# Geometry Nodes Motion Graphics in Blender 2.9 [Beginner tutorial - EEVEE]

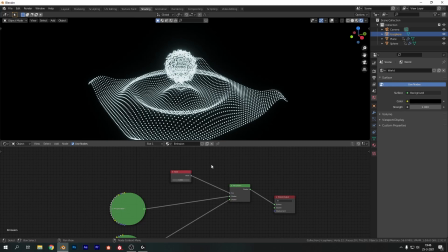[12:39]
Set it here and plug it into the factor. And now the value slider actually controls it. So you can tell it is changing. It can change a lot actually, but we're not going to use that much.
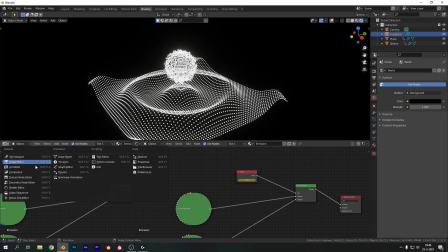[12:52]
So hover over the value here and hit I. Now let's open up a new window and choose the graph editor again. Select the value node there, and in the menu on the left, make sure you have the value selected.
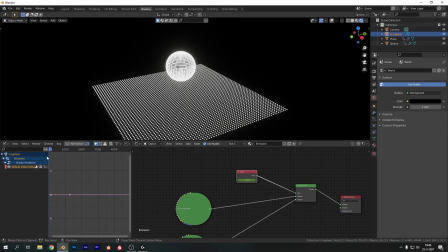[13:06]
Let's go to our first keyframe again. Important step to have everything matching.
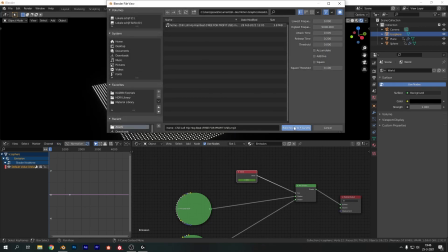[13:11]
So first keyframe, and then key, bake sound to F curves. Everything is still set, so just hit OK.
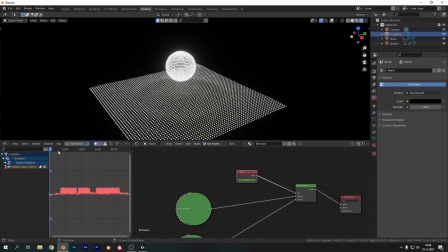[13:18]
And now, if we play this, you can tell it's not only moving and responding to the music, but it's actually also changing in color.
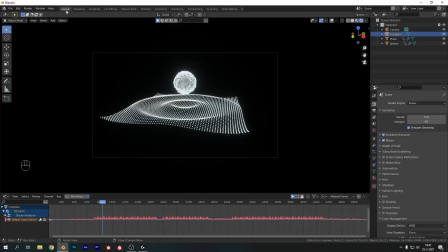[13:30]
Super simple, super effective. Okay, so that kind of wraps up everything we need to do for the shading. It's easy enough like so. And let's just do one final step, which is the usual, and that's compositing.
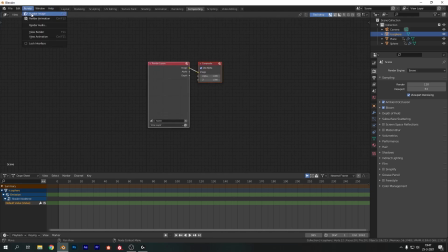[13:47]
So go into compositing, hit use nodes there, and render a single frame. Make sure you got something to work with. Now let's move this node to the side and this one to the other side. And shift A, look up a viewer node. Set it there, plug this in there.
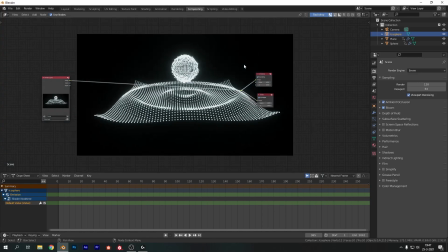[14:05]
Shift right click and drag over these two to combine them. V to zoom out, move this to the side like so. And let's add in my favorite node again, the lens distortion. In this case, I'm going for something a bit stronger.
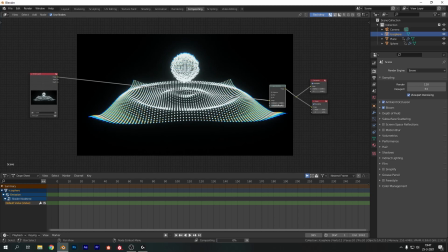[14:20]
So a 0.1 lens distortion. I think it looks cool. It adds to the effect. And I want to add in jitter as well because I think it's got that vibe going and it looks a bit, well, retro.
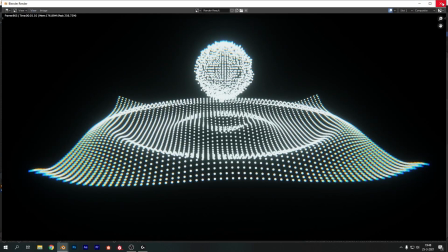[14:36]
So I'm going to increase the bloom slightly because I want a bit more drastic light going on.
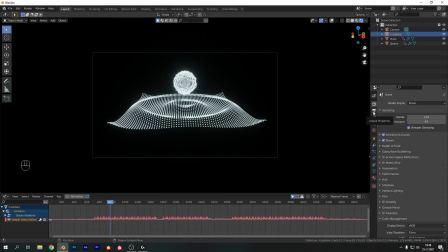[14:45]
So I change the intensity ever so slightly. Now, back into layout and into our render properties. I've set everything to full HD. The length of the animation is the length of my audio.
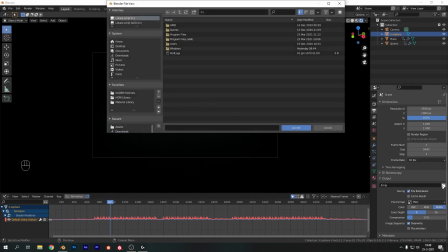[14:58]
Frame rate at 30. I'm going to choose a save location of my choosing.
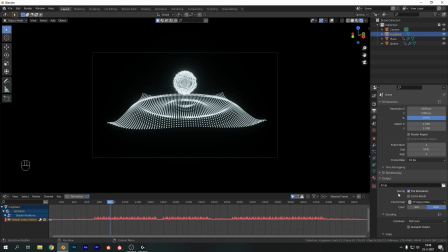[15:03]
Change the export type to a FFmpeg video. Go into encoding and make sure it's set to MP4. And in the quality there, I want perceptually lossless, which is the best. Now, usually we don't use audio, but in this case, do make sure you turn it on.
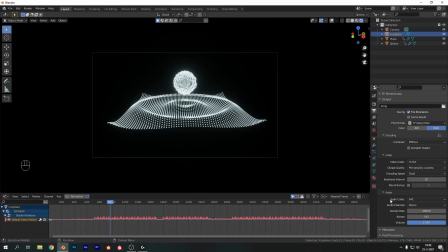[15:20]
So for the audio codec, use AAC, which is very universally compatible. And that's about it. And we can actually go ahead and render this one out. Okay, so that brings us towards the end result again, guys.
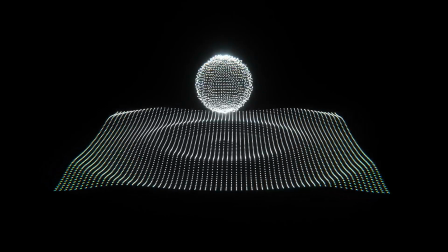[15:34]
I hope you enjoyed this video. I hope you learned something. And if you did, then please leave a like, subscribe, and comment down below.
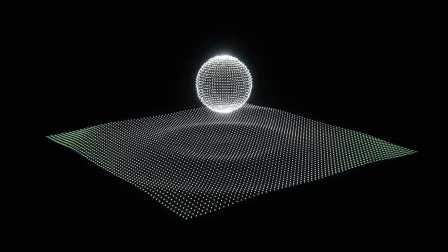[15:41]
It's great to hear what you guys think. And if you want something, do leave a request.
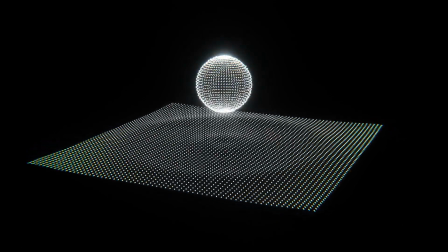[15:47]
It's always good to know what you guys want to learn about.
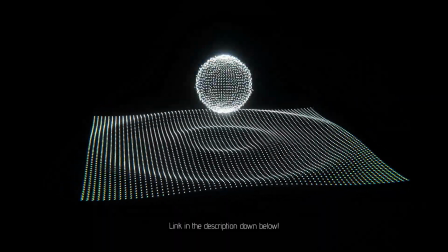[15:50]
I want to point out that the project files for this video are available on Gumroad for just $2.
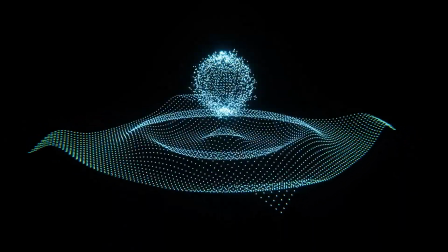[15:57]
So if you want to support the channel, please feel free to buy those. If you do decide to make this yourself, then share with me on Instagram.
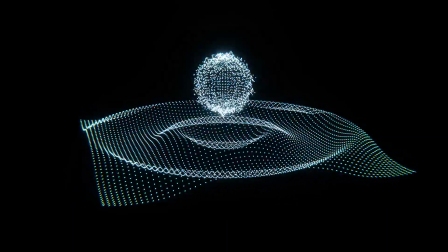[16:05]
It's always super cool to see what you guys make. Now, I've got the full animation and video playing for you guys.
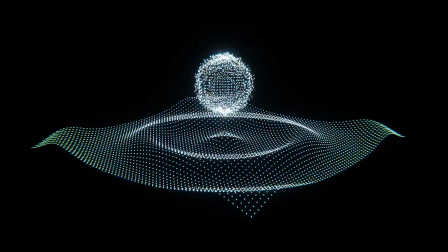[16:12]
So sit back, relax, and do enjoy. See you in the next one.